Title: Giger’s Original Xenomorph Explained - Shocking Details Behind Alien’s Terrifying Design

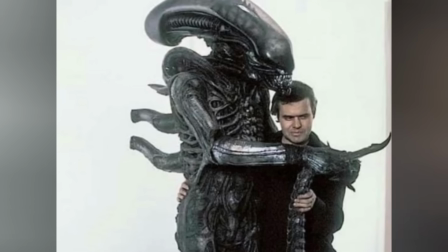[16:26]
Once encased, Bolaji could barely see and could only endure the heat for 15 to 20 minutes at a time before needing a break.
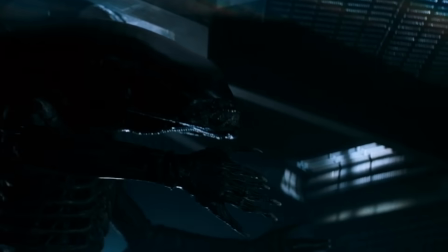[16:33]
Simply moving in the costume was challenging. An initial version of the suit was so stiff that Bolaji couldn't achieve the fluid motion Scott wanted.
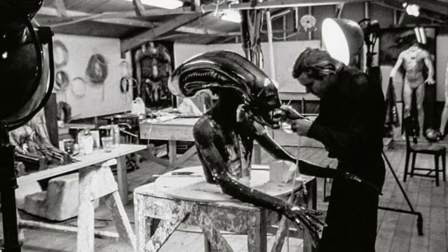[16:40]
The effects team went back and modified it, creating multiple suits optimized for different positions,
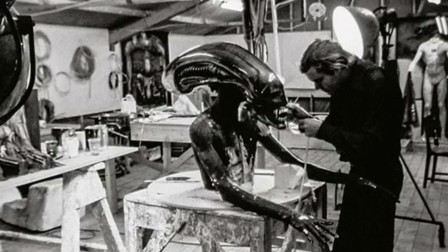[16:45]
standing, crawling, etc., as well as adding some flexibility to the joints.
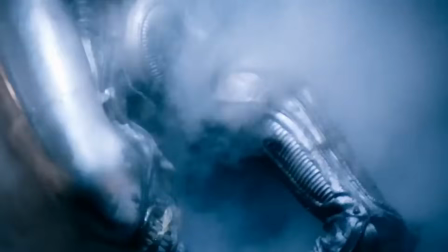[16:50]
Still, some of the creature's intended grace had to be suggested through clever cinematography rather than on-set acrobatics.
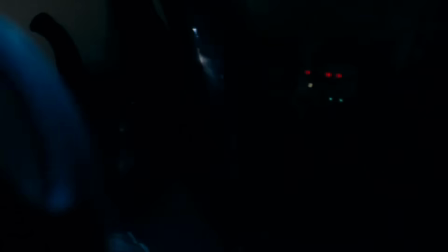[16:57]
Long shots were minimized, and the alien is glimpsed mostly in flashes, keeping its awkward bits literally in the dark.
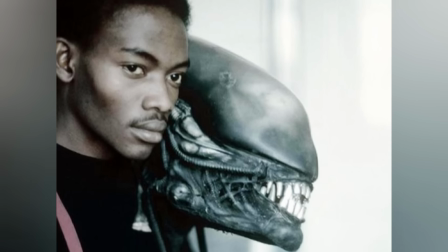[17:03]
To help Bolaji perfect the Xenomorph drone's elegance, Ridley Scott had him take mime and tai chi classes,
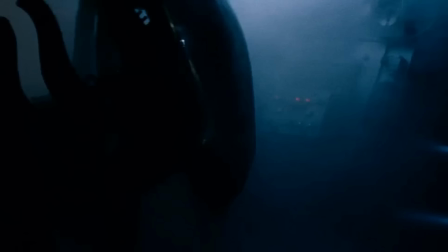[17:09]
which helped him move slowly, fluidly, and unpredictably. Bolaji developed a gliding, deliberate style of movement.
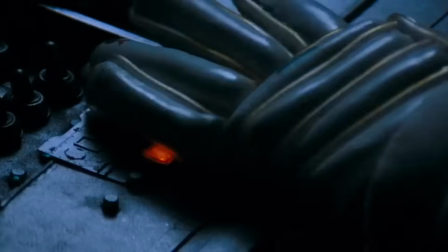[17:15]
You see, the alien doesn't lumber, it uncoils and slithers, albeit with poise and a certain otherworldly grace.
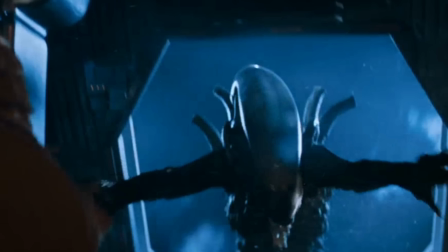[17:22]
This physical performance, combined with the superb practical effects, made the alien a convincingly inhuman creature.
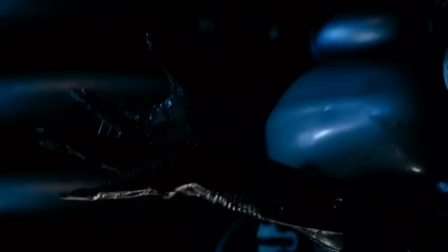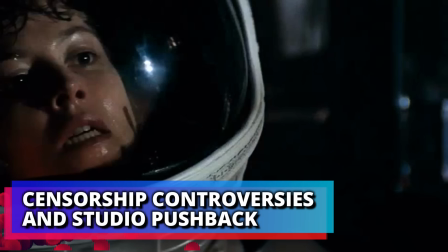[17:35]
Censorship controversies and studio pushback. Unsurprisingly, Giger's disturbing design didn't sail through production without ruffling some feathers.
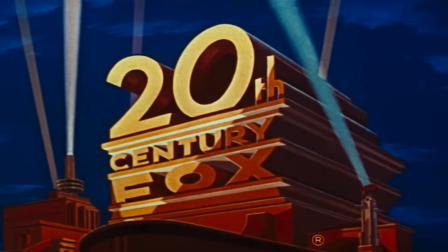[17:44]
20th Century Fox executives initially had strong reservations about the creature's grotesque and sexualized look.
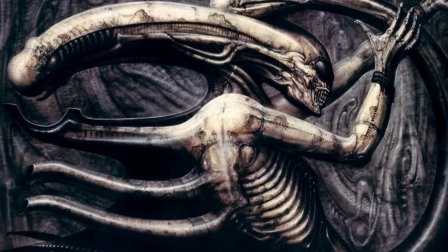[17:50]
When Dan O'Bannon first showed Giger's Necronom 4 painting to the studio, some were outright repelled, and let's be honest,
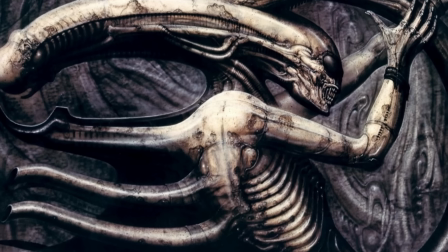[17:57]
the image of a glossy skeletal being with a phallic head and vaguely erotic overtones was far from the typical Hollywood creature fare.
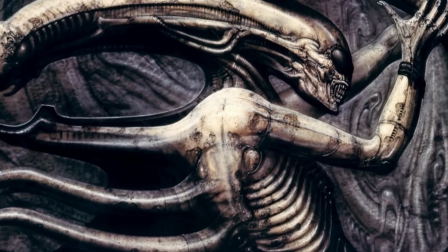[18:04]
Fox initially turned down the design, feeling it might be too disturbing to audiences, and only relented later.
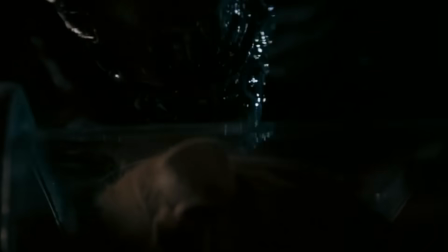[18:10]
The sexual and violent aspects that Giger wove into the alien were pushing 1970s boundaries for a commercial film.
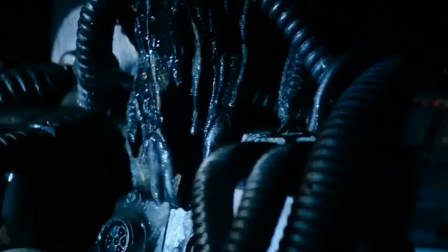[18:16]
Censorship concerns came into play, especially regarding the creature's overtly sexual features.
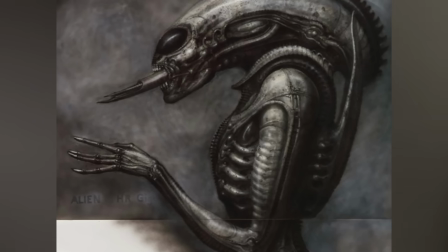[18:22]
For example, Giger's early concept sculpts included pronounced eyes and even nipples on the alien.
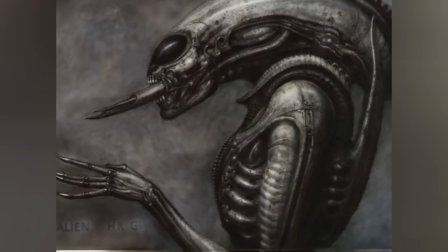[18:27]
The eyes, as mentioned, were dropped when the team agreed the creature was scarier without them.
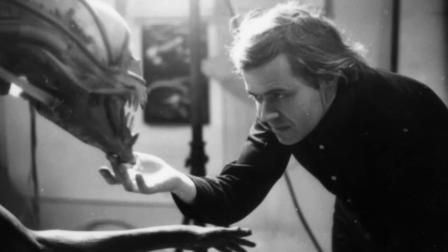[18:31]
Giger also initially gave the creature a sort of skull cap or protuberance that resembled the penis of certain men.
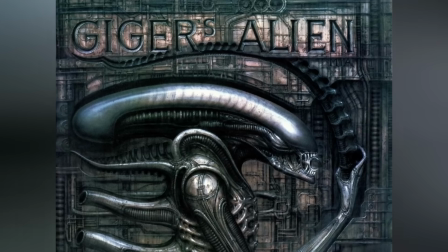[18:38]
Under pressure to avoid anything that might veer into the pornographic, this was modified into a smoother, more elongated dome.
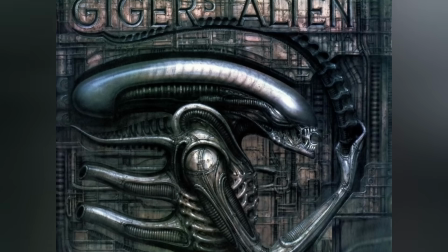[18:44]
In Giger's words, the head was elongated but no longer resembled a penis.
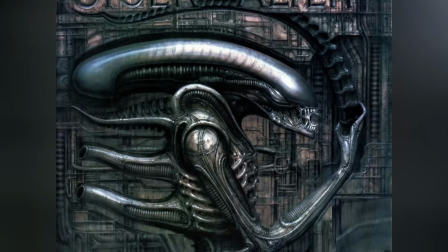[18:49]
After all, the alien was meant to be a character in a widely shown movie.
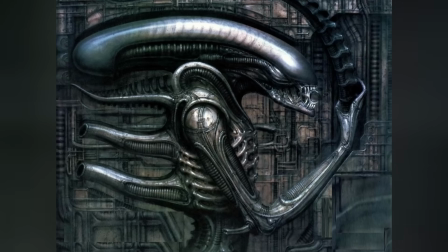[18:53]
The creature's overall silhouette retained its biomechanical strangeness but lost any literal genital suggestions.
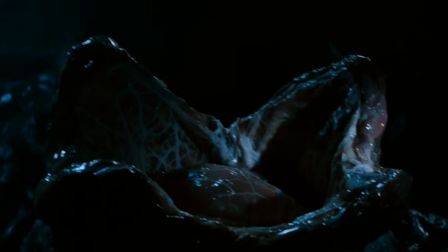[18:59]
Even the infamous egg designs were changed drastically.
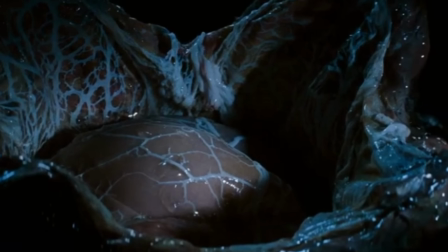[19:02]
Giger modeled the alien eggs with a 4-lobed opening that resembled a vaginal orifice, which Fox executives found too graphic.
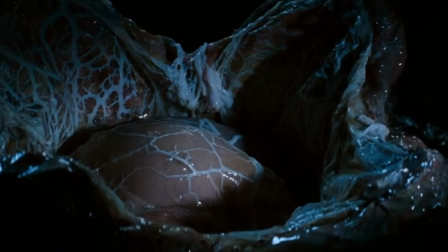[19:09]
The design was tweaked to a cross-shaped slit to tone down the sexual connotation, though it remains plenty suggestive.
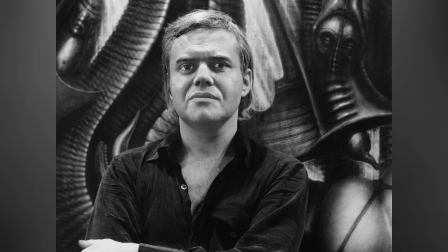[19:16]
Giger, for his part, fought to preserve his vision as much as possible. He wasn't one to easily compromise on artistic integrity.
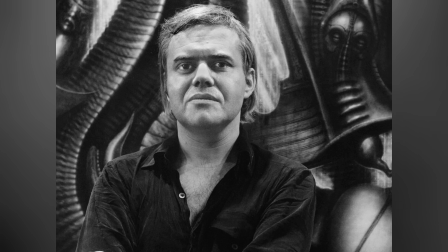[19:22]
When early attempts at building the suit didn't capture the bizarre quality he wanted, Giger was reportedly frustrated,
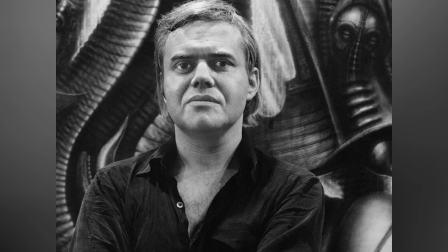[19:28]
and anytime the creature started looking too much like a man in a suit or a generic monster, he really lost his shit.
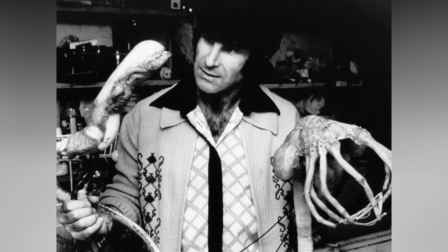[19:34]
As mentioned earlier, special effects artist Roger Dickon felt so much pressure and continual changes from Giger in the production that he quit building the creature,
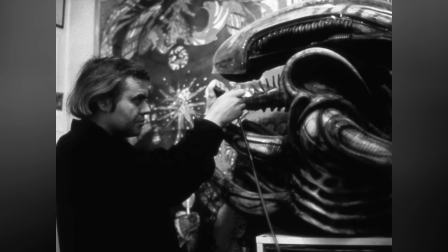[19:43]
claiming he was being set up for failure. Giger's high standards could create friction, but they also ensured the final monster remained true to his frightening concept.
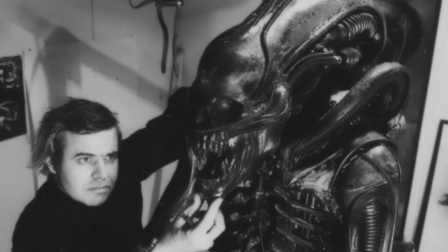[19:50]
In the end, Fox executives came around when they saw the finished product's potential in play.
This will give the parents nightmares.
Ridley Scott acted as a buffer and backed Giger's bold choices. Well, he knew that the alien's shock value was exactly what would set the film apart.
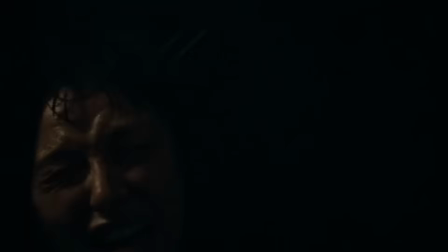[20:07]
While a few explicit details were clipped for decorum, the core erotic horror essence of Giger's design survived intact.
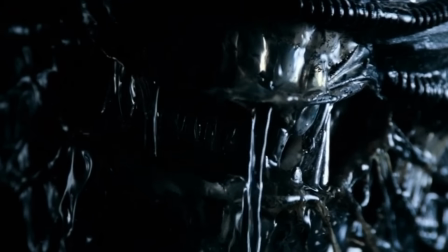[20:13]
The studio's marketing even leaned into how disturbing the creature was, with the now infamous tagline, "In space, no one can hear you scream."
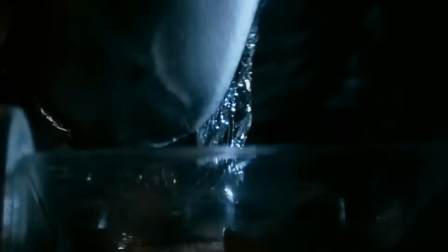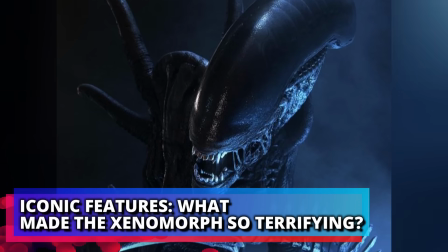[20:27]
Iconic features. What made the Xenomorph so terrifying?